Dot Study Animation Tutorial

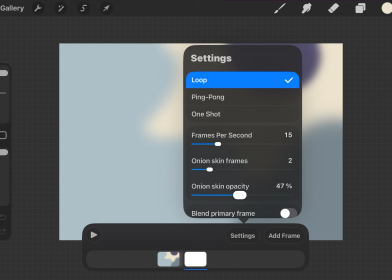245s
And then onion skin opacity, of course, that's just wherever you want. That's just going to be how visible each layer is as you're moving through. All right, so let's go ahead and get started.
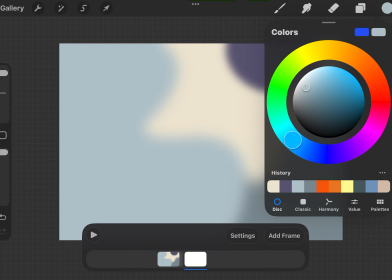257s
I picked these colors. I'm gonna go ahead and do complementary colors to my background colors here. So I have this like bluish color. I'm gonna go ahead, jump up my vibrance, and then I'm going to jump from blue across the way to orange.
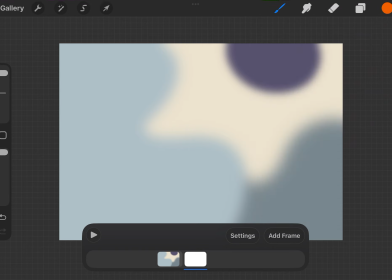274s
And then I can also go to this color,
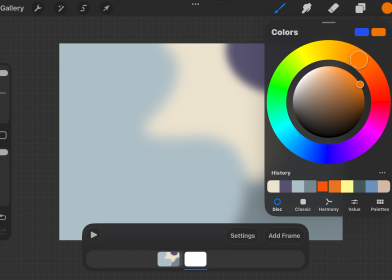280s
again, going to vibrance, and then I can go here, and you can see I already kind of have those two picked out down here. But I'm just doing complementary colors just to kind of keep a cohesive color scheme.
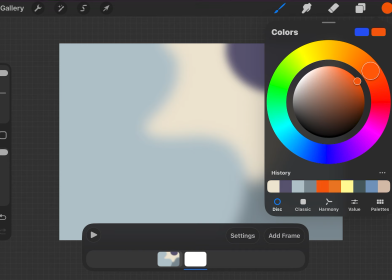292s
All right. So let's go ahead and begin. I'm gonna start here with this, and I'm gonna do 2 dots moving through my composition.
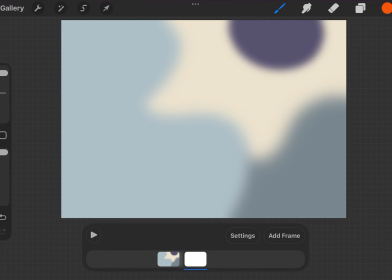300s
So I'm gonna start my dots moving in from the edge of the frame so that they look like they're coming onto the page. So I'm gonna start, maybe I'll do 1 frame where it's just empty, and then in my next frame, they're going to enter.
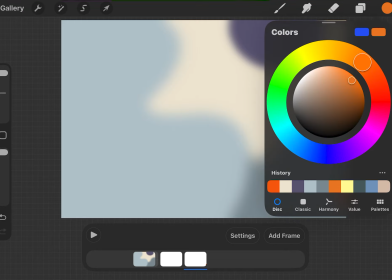315s
And then I can jump over here.
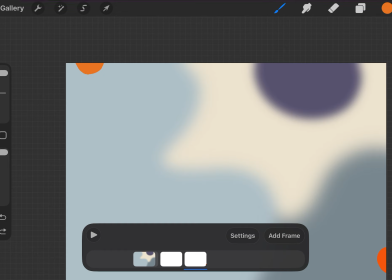321s
Gonna make that smaller. And then I can go ahead, add frame. I'm gonna start on this side just because I'm already on this color.
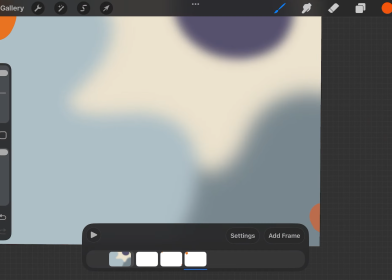337s
And then I'll move over here.
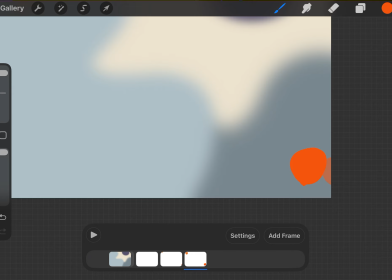343s
And now I'm doing a very small movement from it just being right coming onto the frame to it now being fully in frame, but just right on the edge. So if I go back and forth, it's going to look something like that. And I can see my onion skins. They're not gonna show up in the final animation, but it's just showing me where I just was.
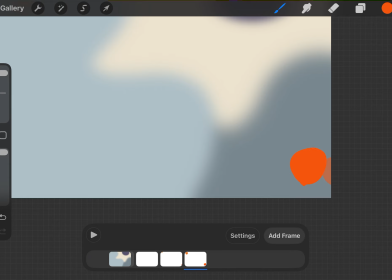364s
So I'm moving like that. Now, if I wanted to go ahead and make more of a quick movement, I'm gonna go ahead and move my dot up and make a bigger gap between my last movement.
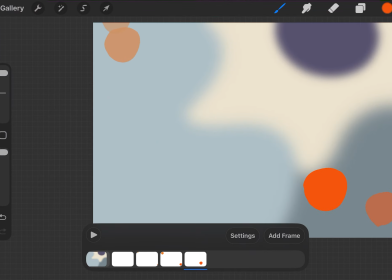Maybe on this side, I'll keep it nice and slow, just so that we have 2 different types of movement styles happening here.
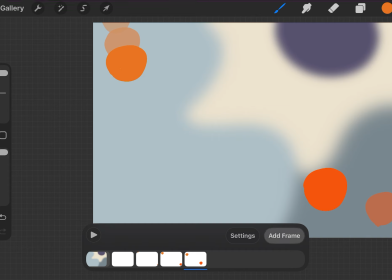Also, you may notice that as I'm going through, I'm making the dots bigger.
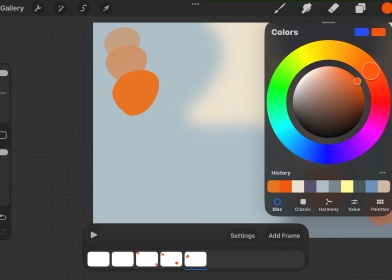404s
This is going to create the illusion that they're coming closer to the viewer.
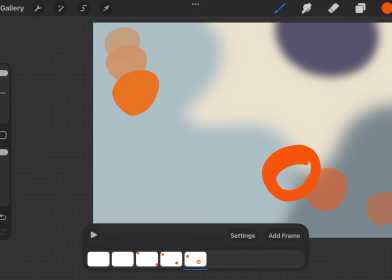409s
Maybe I'll slow this movement down, but make it bigger so it looks like it's really coming up close. And then if I were to reverse it, if I were to make it smaller, it's going to make these dots look like they're going farther away. So this is going to make them look like they're moving through space and not just on like a linear path.